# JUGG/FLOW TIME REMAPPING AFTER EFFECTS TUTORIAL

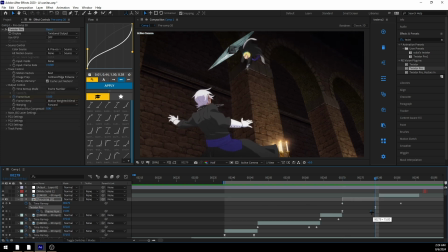(12:26)
So you're just gonna drag this over two frames, or maybe three frames if you're feeling a little frisky. And then you're just going to change this frame number to be 0.
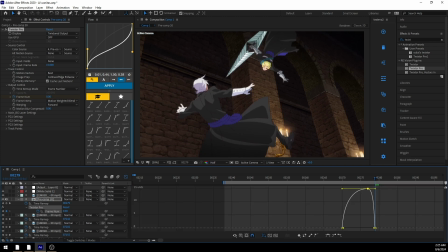(12:36)
This is so that you can create another artificial movement in your clip, and this will just make your edit flow a little bit nicer. So let's see how that looks.
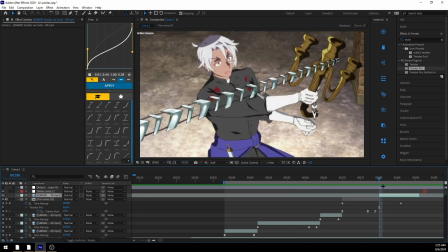(12:49)
And this will make it so that it flows into this next clip really nicely.
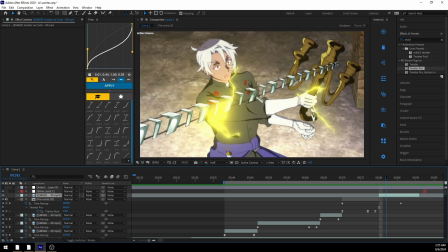(12:54)
If you look at this clip here, you can see that he's kind of holding this candelabra that's kind of being shocked.
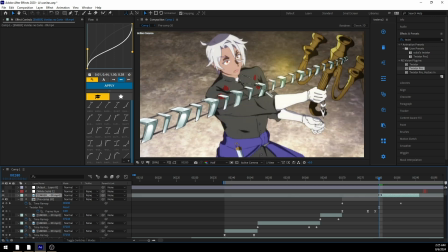(13:00)
And what you can do is, or what I'm gonna do at least,
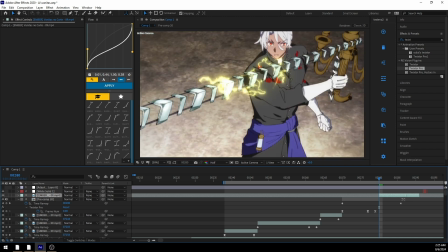(13:04)
is I can see that there's a lot of this movement that kind of like slides into frame.
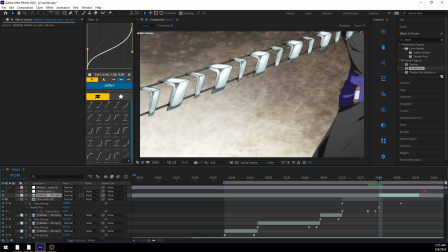(13:09)
And I really wanna take advantage of that because there's movement in this scene. It's moving downward, but it still kind of works for a transition here. So I'm going to turn on time remapping with Control Alt T again, make a starting keyframe,
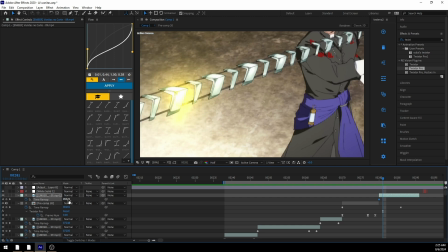(13:28)
and then bring this second keyframe forward. I'm gonna make another keyframe immediately after.
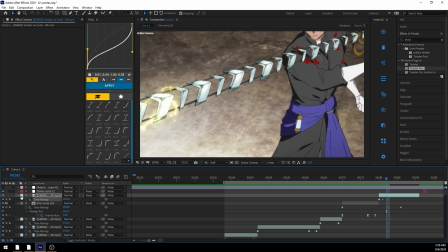(13:34)
I do this all the time so that way I can be a little bit more specific with what I want with my frames instead of just changing
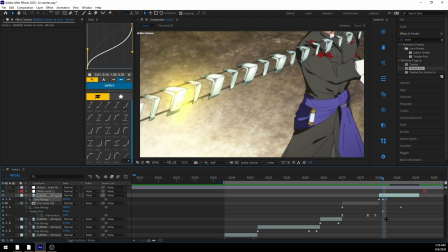(13:44)
the graph, or you know, just like changing the speed. I can specifically pick out frames that I want to include.
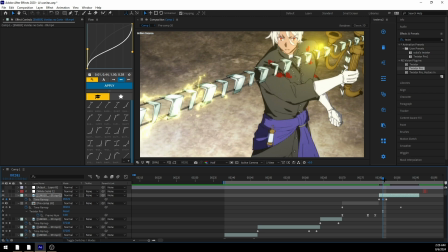(13:51)
So I really like this frame where his face is looking kind of straightforward, kind of deadpan, right before he gets shocked.
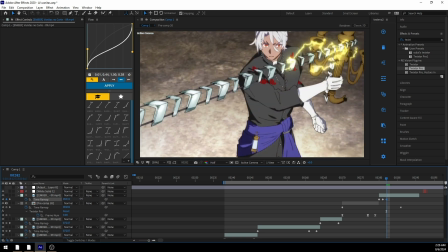(13:58)
So I'm going to include that, but then I'm going to bring this forward again.
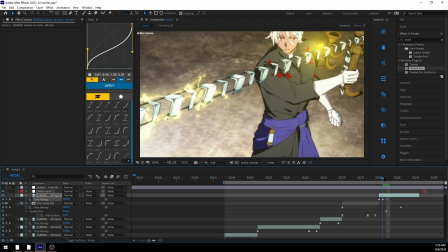(14:03)
You can see that his eyes are moving a little bit, and they're kind of like shifting there to look at the candelabra, and then he gets shocked, right?
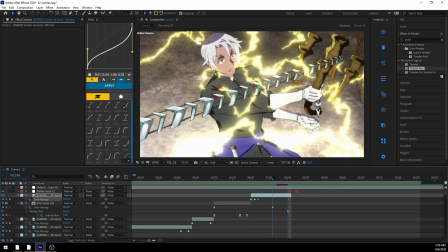(14:15)
He gets kind of shocked, he looks over, he's like, whoa, this is crazy.
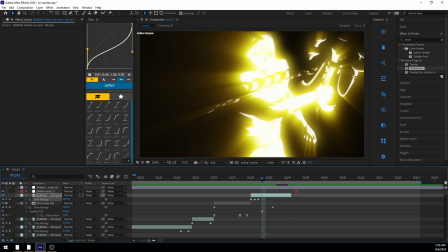(14:18)
So I'm going to include this frame as well, and then I'll make another keyframe for including that frame,
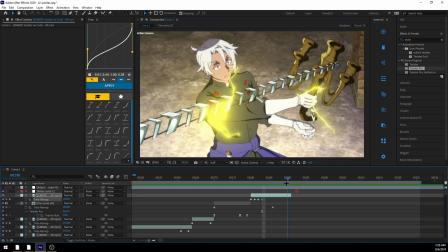(14:26)
and it'll look like this.
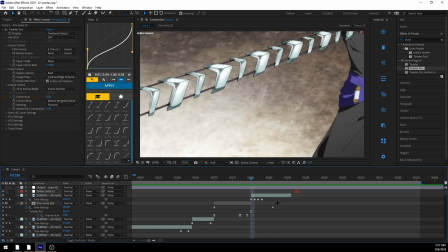(14:31)
I do kind of want the shock to be a little bit earlier, so what I'm gonna do is I'm going to just move this whole thing over by one frame,
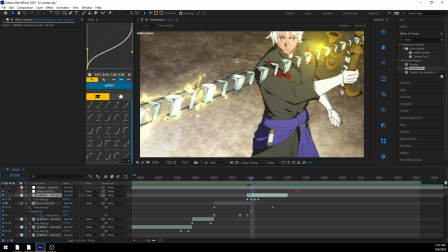(14:39)
and then I'm going to trim this down here. And
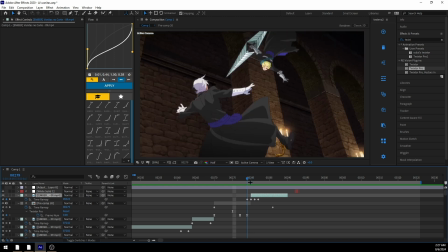(14:47)
it'll look something like that. So I just kind of cut out that previous frame.
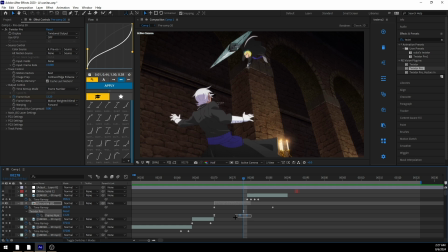(14:50)
Or what I can do is I can extend this out again, and then I can just move these frames back, and we'll have something that looks like this.
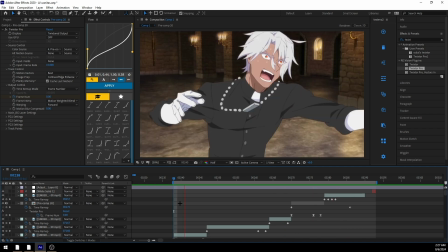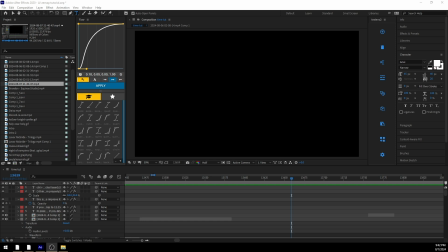(15:05)
Okay, so that's the end of the tutorial. I hope you learned something, and if you didn't, I'm sorry. I'm planning on doing another couple tutorials to add on to this one, and the next one is going to be covering some general effects that I use,
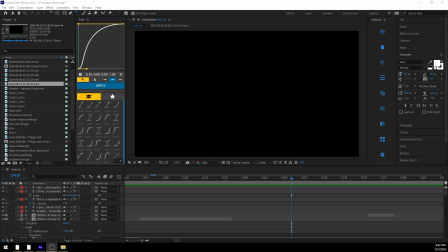(15:20)
and yeah, that's pretty much it. Fare thee well. Bye.
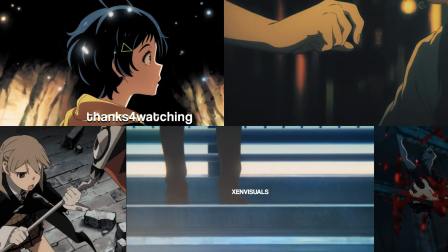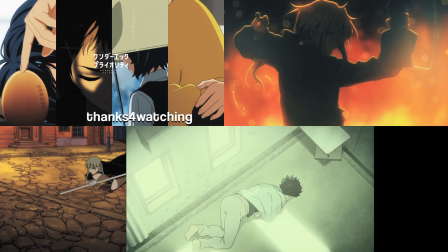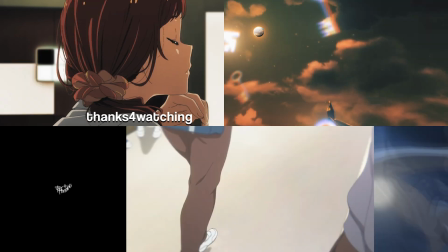Sorry, I had to. Cause it's a bad mood. I'm still at the statue.